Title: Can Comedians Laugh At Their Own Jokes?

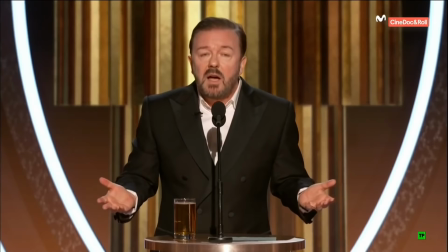(0:17)
comedian is measured. The laugh of the comedian, however, remains underexamined.
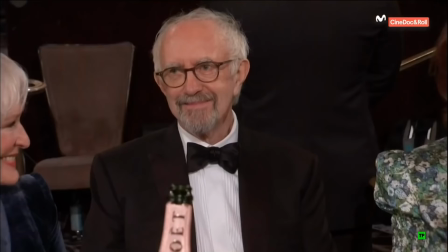(0:24)
Despite appearing spontaneous, a comedian's laugh is a critical part of their toolkit.
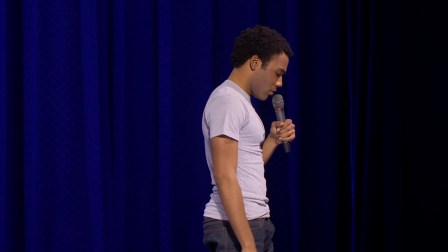(0:30)
Laughter changes pacing, meaning, rhythm, and tone. A well-deployed chuckle can assist or even save a joke.
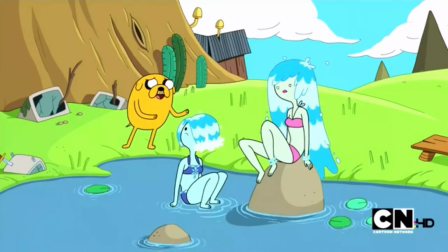(0:38)
So in this video I thought we'd quickly explore how comedians use laughter to change the impact and effect of their material.
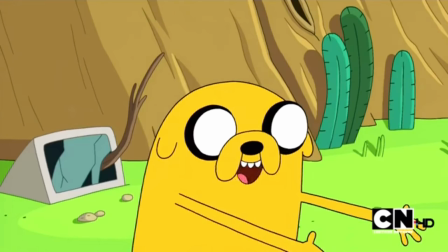(0:46) Did you hear about the goblin who got his left arm and left leg cut off? Um, no.
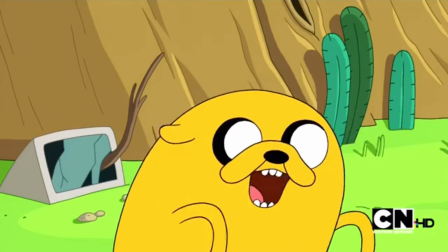(0:52) That's okay, he's alright now!
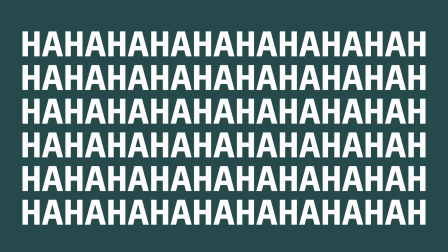(0:55) Ha ha ha ha ha ha ha ha ha ha ha ha ha ha ha ha ha ha ha ha ha ha ha ha ha ha ha ha!
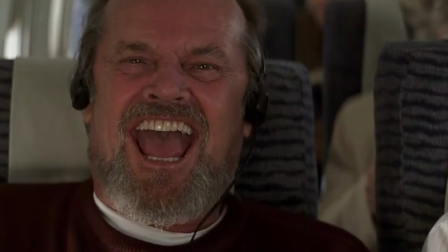(1:03)
It may come as a surprise to find that laughter is not only a response to something being funny.
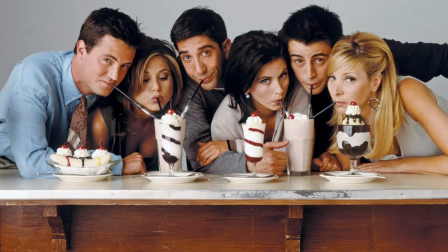(1:09)
Over a century ago, French philosopher Henri Bergson pointed out that laughter is an inherently social and highly contagious activity.
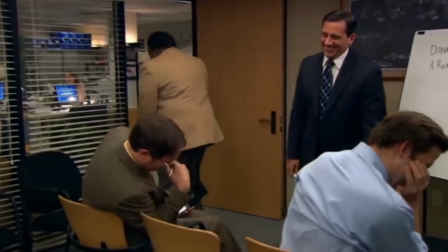(1:18) All right, see just the noise you made when you stood up, I could do it.
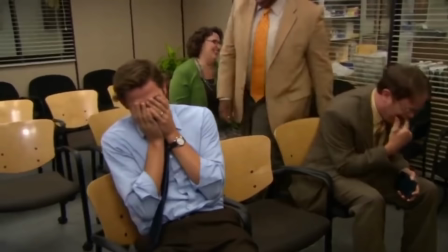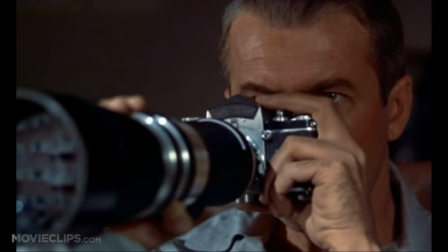(1:31)
After performing experiments that eavesdropped on strangers in public,
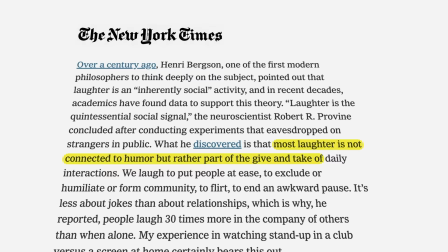(1:35)
neuroscientist Robert Proveen deduced that most laughter is not connected to humor but rather to the give and take of daily interactions.
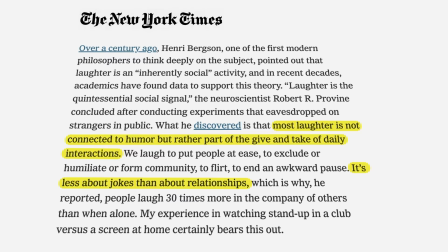(1:45)
It's less about jokes than about relationships which is why he reported people
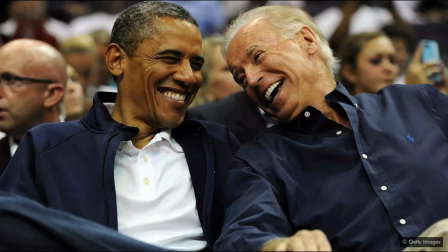(1:50)
laugh 30 times more in the company of others than when alone.
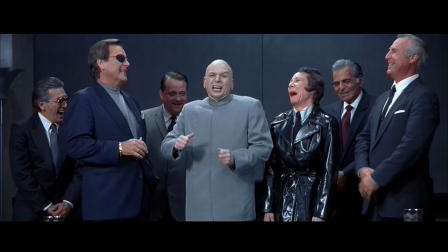(1:56)
Laugh and the world laughs with you may be a tired old motto but it holds true.
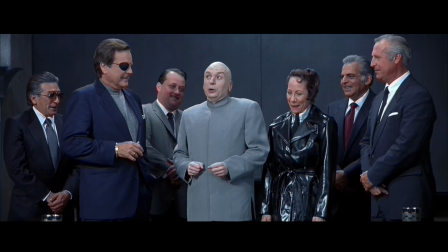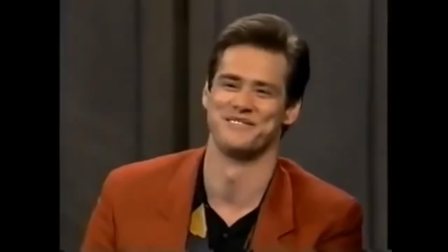(2:08)
With this in mind you can see how comedians use their own laughter to trigger laughter in the audience.
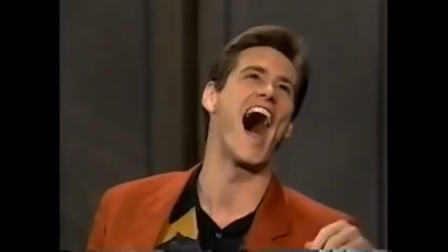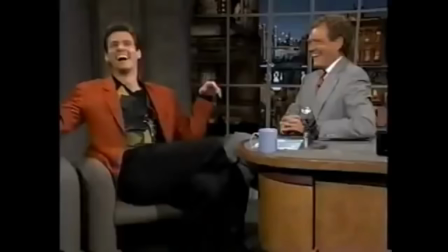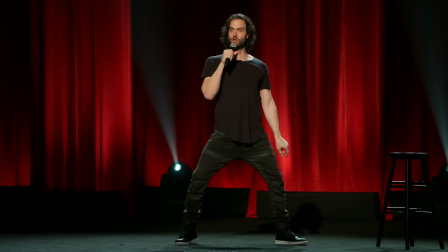(2:25)
Greg Davies, Kevin Hart and Chris D'Elia are regularly caught cracking up at their own jokes.
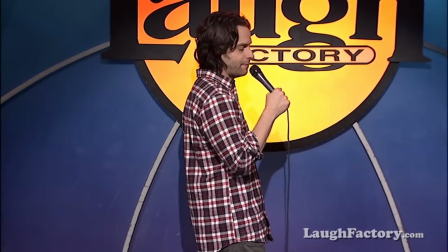(2:32)
In fact, their laughter is often the catalyst that gets the audience to break.
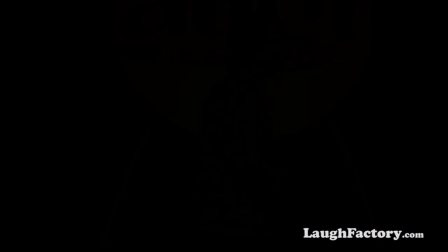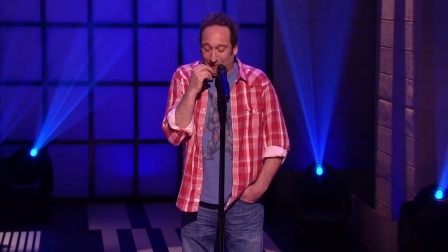(2:46)
Jeremy Hotz's hand muffled giggles have become an inseparable part of his persona.
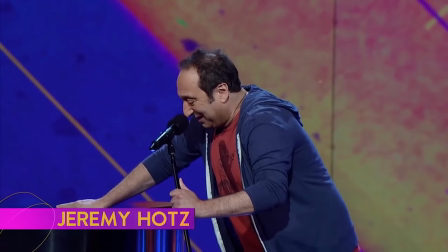(2:52)
His nervous chuckles add a hilarious contrast to his frequently dreary perspective.
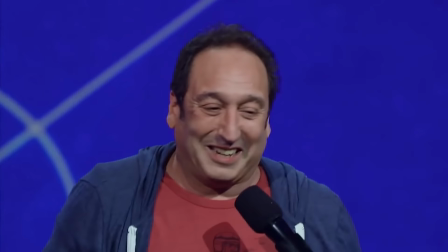(2:59) This is my face, I'm sorry.
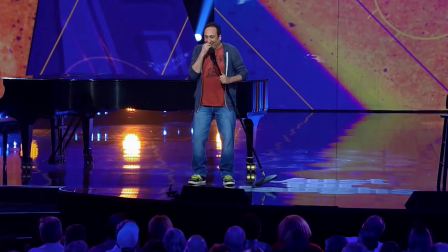(3:04) Don't worry ladies I can be very charming in the dark.
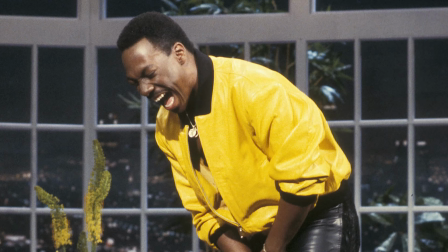(3:10)
Eddie Murphy even claimed he had actually retired his own honking guffaw saying,
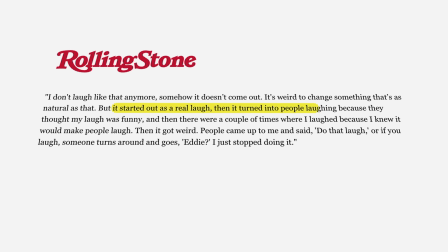(3:16)
it started out as a real laugh then it turned into people laughing because they thought my laugh was funny, and then there were a couple of times where I laughed because I knew it would make people laugh.
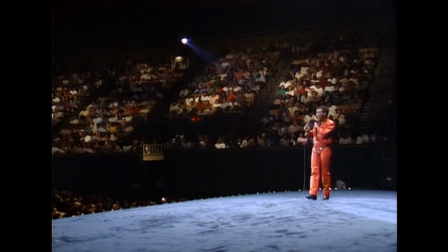(3:29) I like that joke.
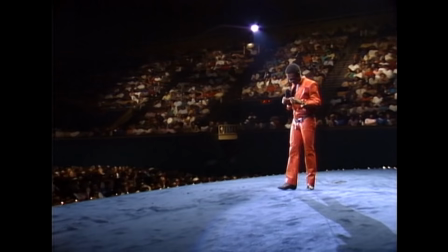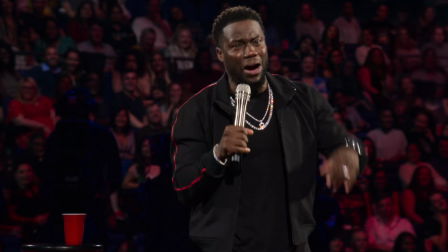(3:39)
It's slightly odd to consider that something as spontaneous as a laugh can become a telegraphed way to manipulate the audience,
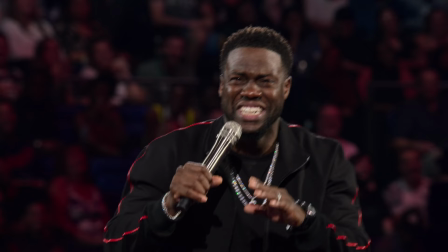(3:47)
and the ethics of it are still up for debate.
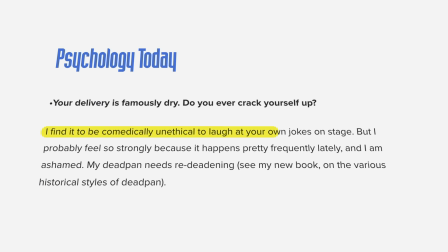(3:50)
John Hodgman stated, I find it comedically unethical to laugh at your own jokes, but conceded he'd been guilty of doing it pretty frequently.
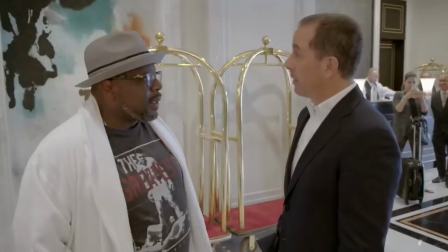(4:00)
In an episode of Comedians in Cars Getting Coffee,
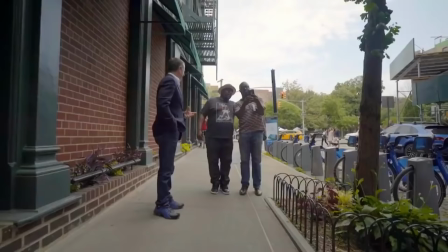(4:03)
Cedric the Entertainer even targeted what he called a pre-laugh, as a cheap way of getting the audience to break.
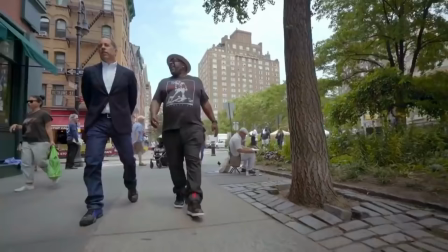(4:11) That comedy trick of laughing before you actually say a joke that makes people think it's funny.
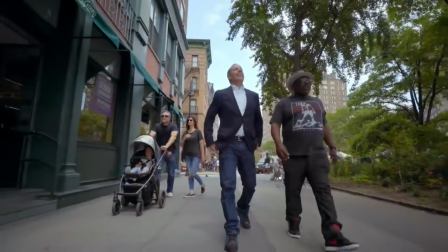(4:18) I told Jerry, like, don't dude, that wasn't funny, don't try to fool me with the pre-laugh, I'm not getting it.